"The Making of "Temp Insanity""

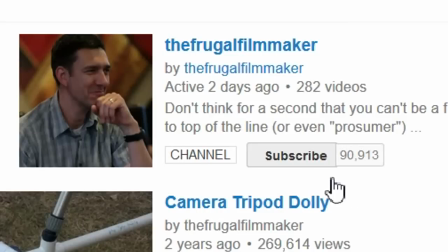If you like this video, why not subscribe?
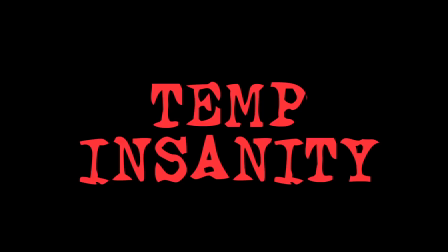Okay, right off the bat I want to say that I think your title is just as important as anything else in your movie. It's got to be a good title, it's got to be something catchy, something that means something to the whole project.
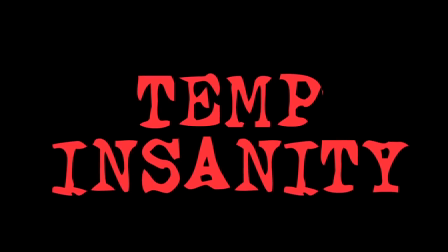I like this one because it has a double meaning. Temp Insanity referring to temporary insanity, as well as temp as a temporary worker.
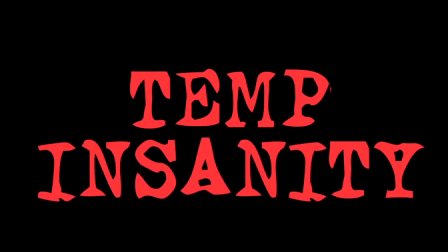The font is also important, the way it looks, first thing you see. This is the Ghostwriter font.
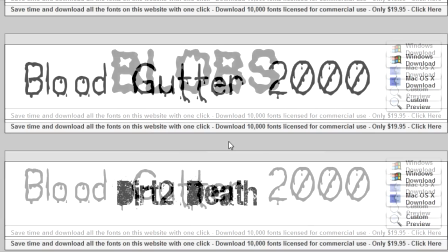I like the secretary/horror motif. I got it from 1001fonts.com.
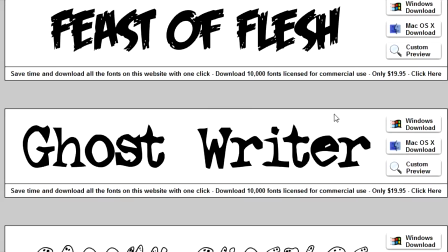I'll leave a link in the description if you want it. But it's called the Ghostwriter font, and I thought it fit perfectly.
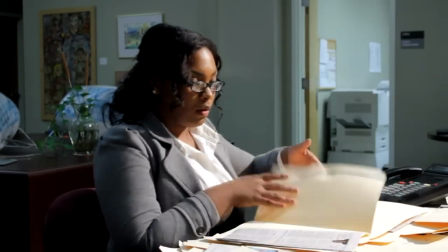And here's our opening shot. This is actually the original version with no edits.
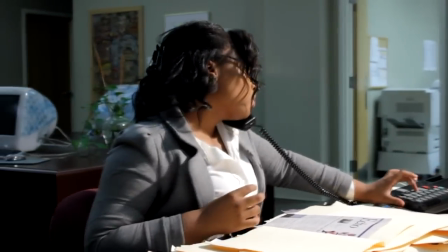This was the 8th take of our curved track dolly shot. We were shooting actress Bree Baker right here.
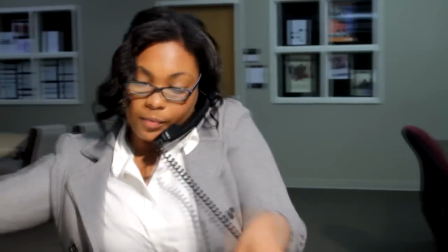She played the part of Eve. And as we go around her, it actually looks pretty good. It was pretty smooth.
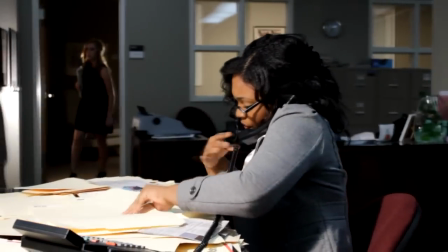She does a good job, and then we end up on the boss's doorway where Hannah Colwell, playing Dominique, emerges.
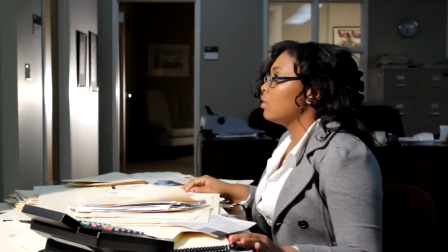And even though I like the shot, I didn't think it had enough energy to it.
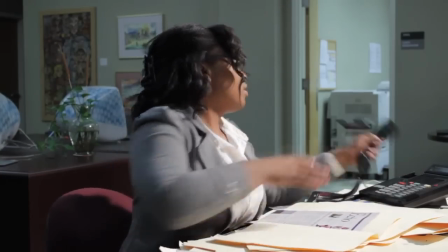I wanted it to be more confusing or more erratic or make her a little more crazily busy.
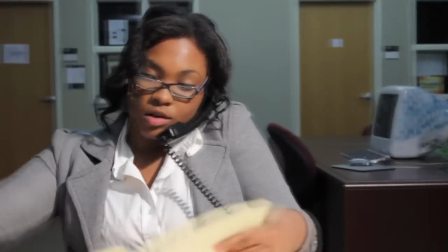So I went back and I cut it together. Something I learned from Robert Rodriguez is that you could always use things you may think are originally not useful.
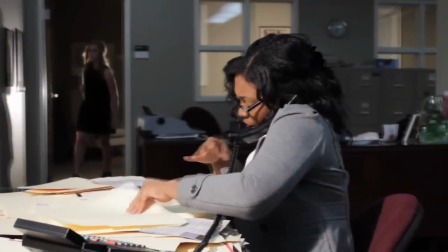So I went back and we had 7 other takes, and I integrated them into this opening shot, which ends exactly the same way.
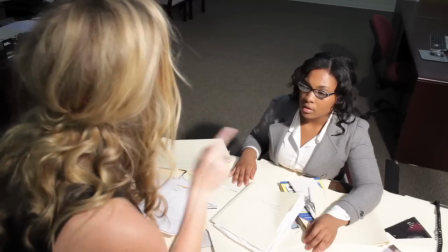What the hell is this?
Here's our first exchange between boss and employee,
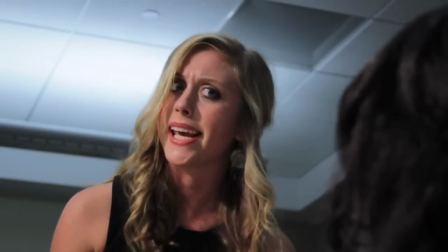and I wanted to have this right off the top to establish how mean the Dominique character is, since her name is also means dominant.
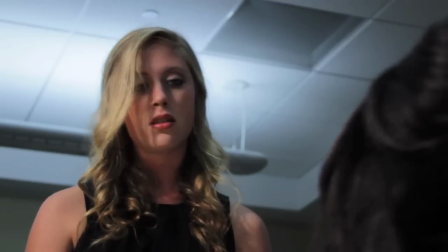I love the way that Hannah delivers the font of the lazy line.
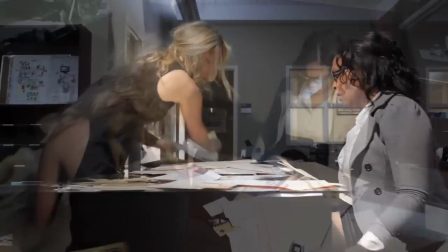And some people have pointed out to me, why does the character of Eve have to reform or retype anything?
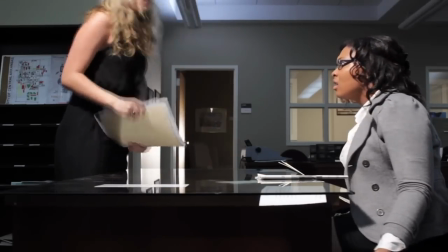This is 2012. Couldn't she just reformat it on her computer?
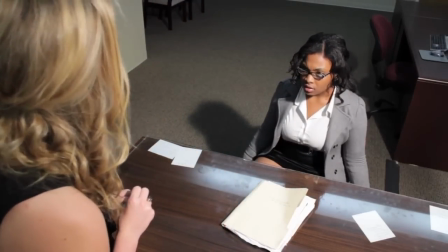And that's true, but it's also a cue, one of the first cue right off the bat, that this is a surreal world and not a real one.
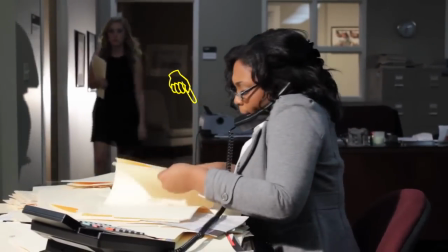And you actually see a typewriter in the opening tracking shot, but not a computer. This is my only pickup shot of the whole movie.
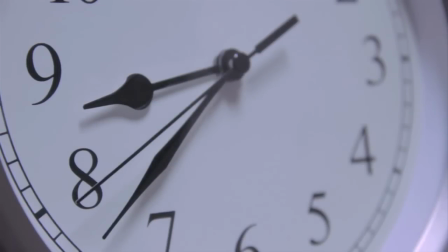I needed a bridge between the outer office and the inner office scene because it just wasn't working with what I had. So I took this clock and I hung it in an edit bay and I photographed it. Now, if you're wondering how I got this clock to act this way, this is actually my bathroom clock, and when the battery runs low, this is how it behaves.
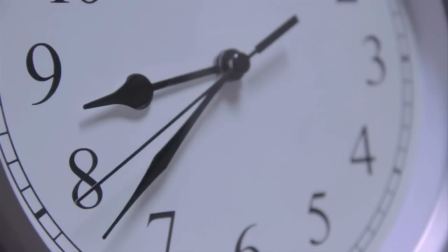So I thought it'd be perfect for the feel of the piece, kind of indicating how it's the shift that never ends.
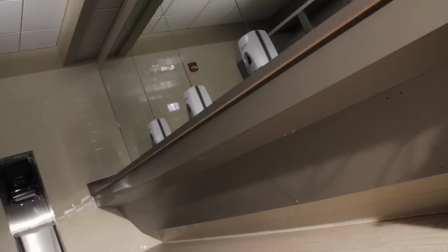And it also adds another surreal cue. And here we are in the bathroom, the hardest scene to shoot.
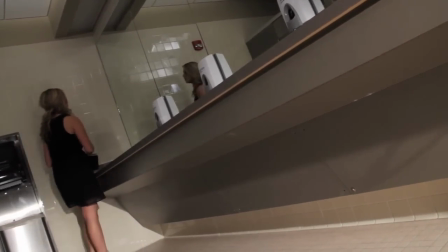Because of all the mirrors, it was very difficult to light. Notice right off the bat here, I get away with a jump cut.
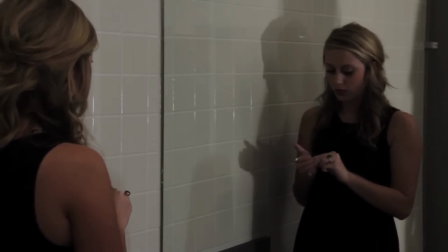Time passes, but I don't match cut, I jump cut, and it's not that jarring, it just is believable, like a little time had passed.
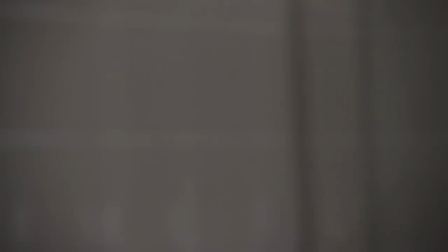I had a hard time figuring out how I was going to do this. It took me a while, and this is what I came up with.
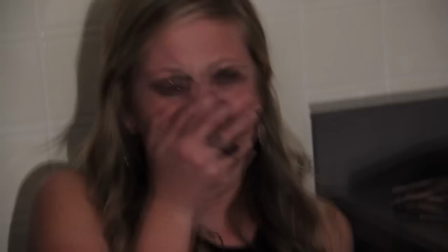Probably wasn't the greatest solution, but it worked okay. Notice, I want to throw something in here that this is the original cut of Bree's face,
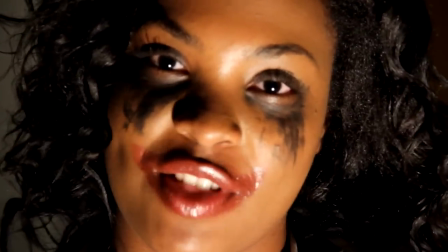and notice that at the end she doesn't smile with any teeth.
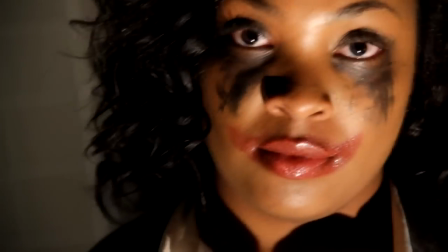And I didn't think it was sinister enough, so I asked her to do it again, and this time show teeth.
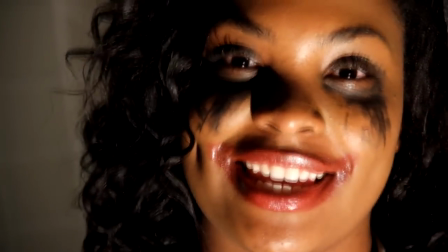And I thought it was much creepier and much more Joker-ish, which is what the script called for.
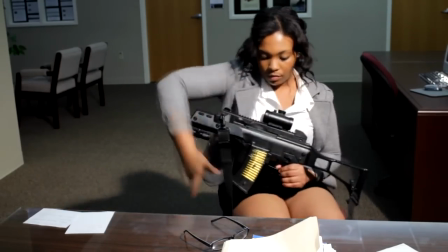Okay, so now we go to probably the best joke in the short,
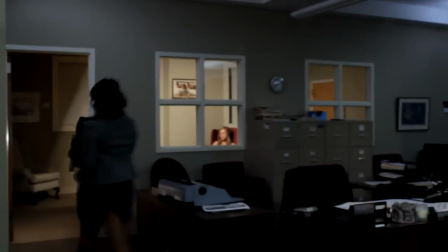is where Bree reaches under her desk after fiddling with a letter opener, goes to her boss's office, and fills her full of lead.
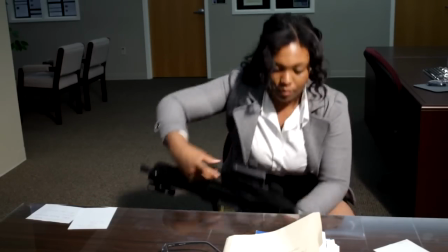So this is a practical effect. Nothing you see here was added in post.
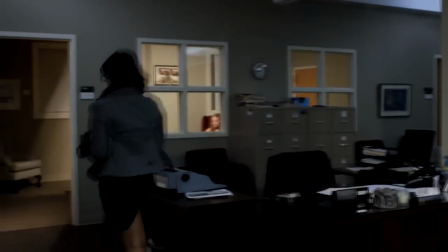And you've got a bunch of guys, including me, in the other room. I'm laying on the floor with a thread going to that picture.
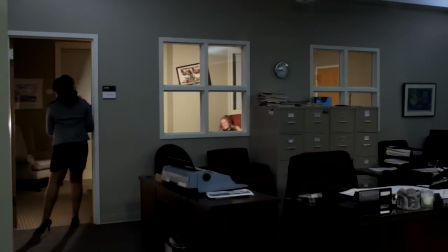Jared Beck is throwing the papers, and Danny Bradfield is turning on a strobe light, all at the right time.
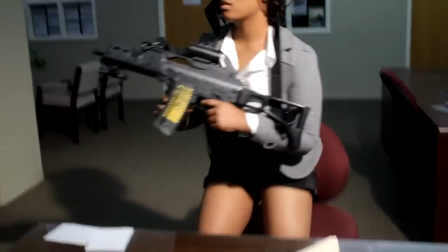But of course, getting all those things to work together can be tricky. She's got to sling the gun over her shoulder like she knows what she's doing.
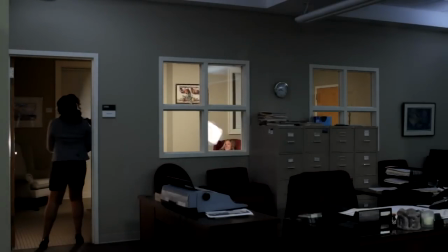The papers have to fly right. The light has to come out at the right time. See, that take, the papers did not fly right.
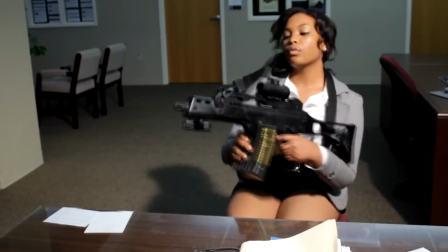Jared failed, so we had to do it again. And finally, we got a good one where
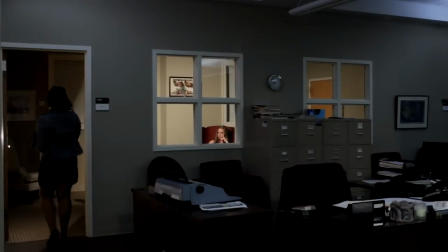she slings the rifle just right, racks the slide, puts the barrel of the gun past the doorway,
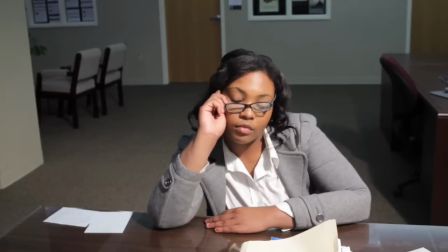which she struggled with a few times, and it all worked. So that's the take that we used.
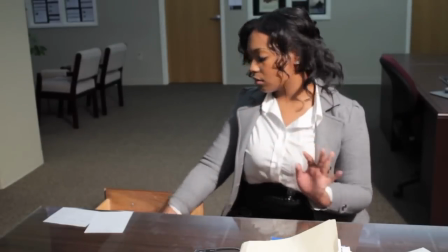Unfortunately, I didn't have any usable audio for the first part of this sequence, so I had to Foley everything until she gets to the doorway, which hopefully I did an acceptable job.
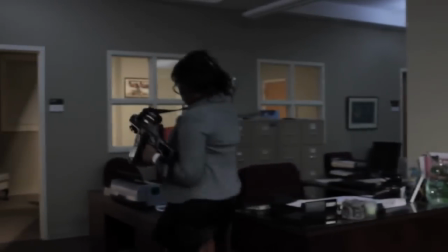But what sells this, of course, is the sound effects. When she gets to the door and pulls the trigger, everything works together.
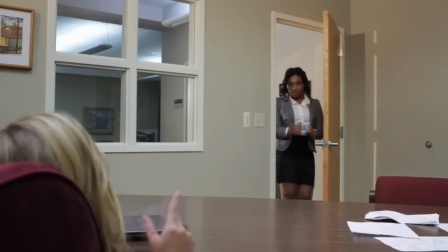And finally we come to the punchline where Eve, our temp worker, gets revenge on her boss by the old spider in the coffee trick.
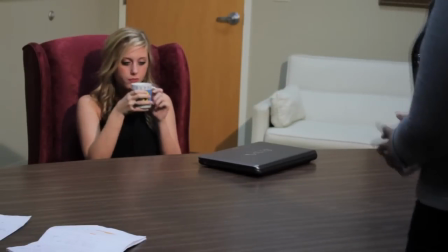And yes, she does look tiny in this shot,
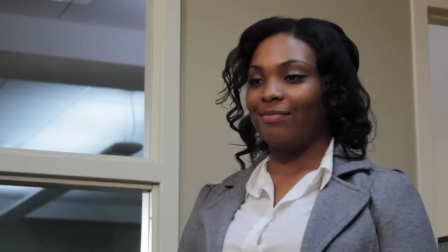but there is supposed to be a power reversal. Eve is now the tallest and most dominant, and Hannah is the one that's being played.
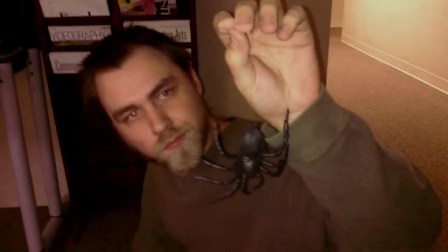And that spider trick was developed by Dustin Barnes.
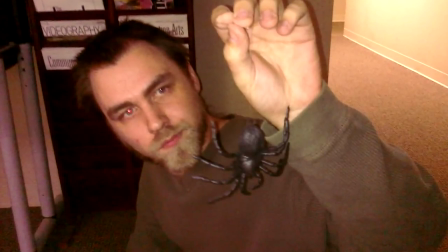Here he is with a rubber spider. I picked one up for 50 cents.
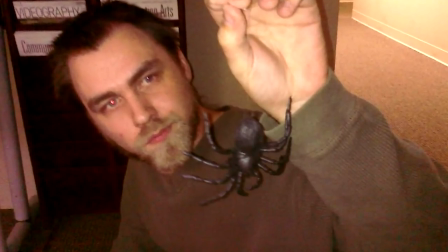And we took some fishing weights, filled them, or put them inside of a latex glove finger,
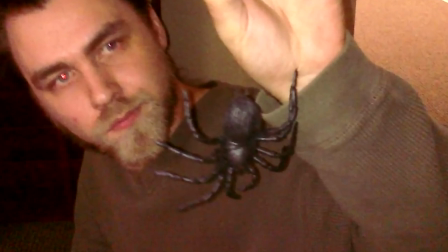stuffed them into the spider, and then Dustin put a piece of thin filament or fishing line from the rear end of the spider
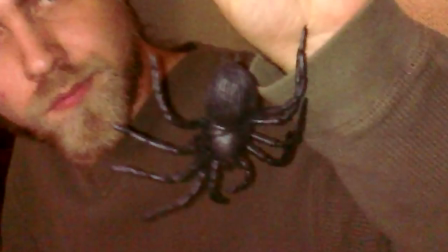so that we could put it inside the cup, hand it to the actor, and then at the right time the actor would release the spider,
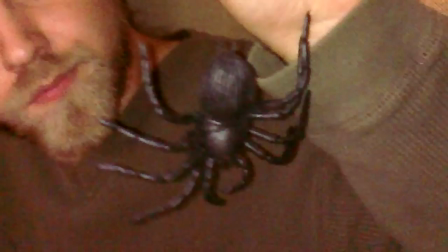causing the spider to sink into the coffee, which was actually chocolate milk.
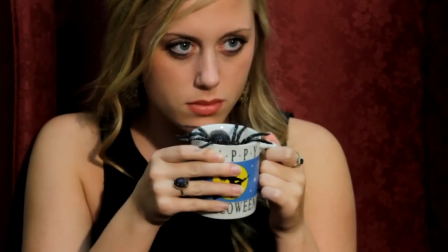And here's Hannah with the whole setup. If you're wondering how we got the spider to actually pop up, well, we simply just ran the footage backwards.
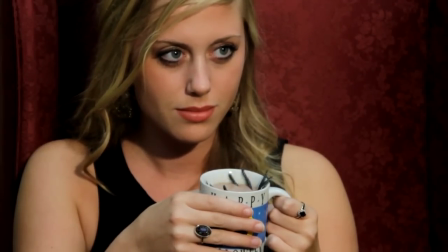But as a result, we had to make sure that she did not blink or smile or do anything that was going to look peculiar when we ran it backwards.
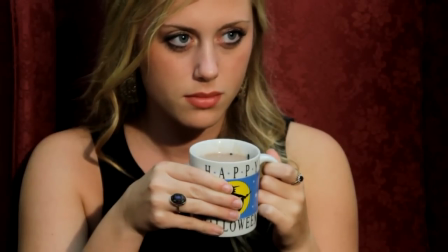So we had to do it a few times to get it right, but finally we got a good take, and nothing happened on her face, so we knew that it would work.
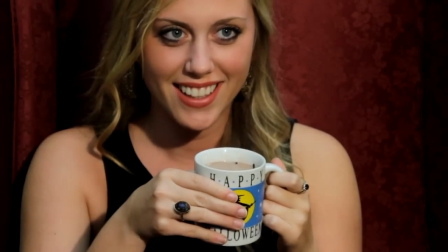And it did. Pretty cool effect. I just want to thank everyone who worked on this.
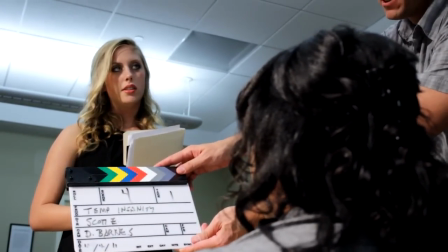Making movies is hard work, and you can't do it in a vacuum. You need help.
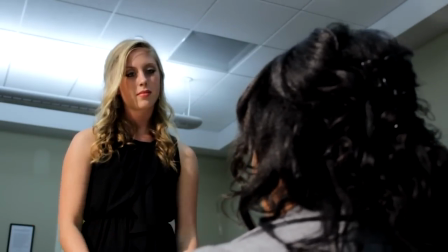And I had a lot of it. My cast and crew were great. Really appreciate the actresses and their hard work.
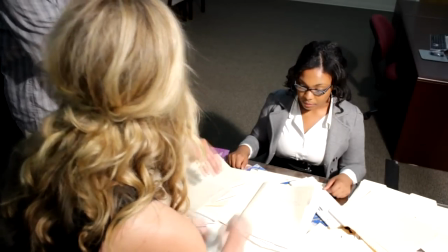And the crew worked hard, did a great job. Everyone came together.
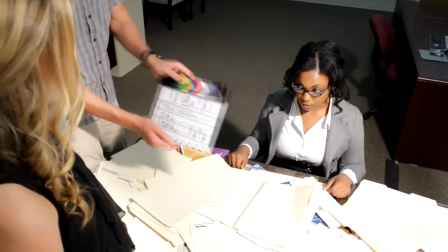And we were up late till about 2 in the morning doing this, so I'm very grateful for everyone's efforts.
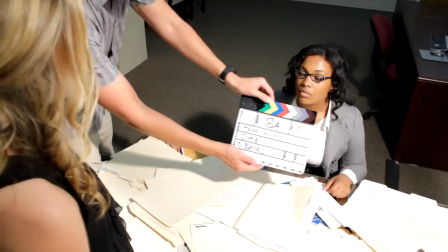I think it turned out well, and I hope you liked this making of Temp Insanity.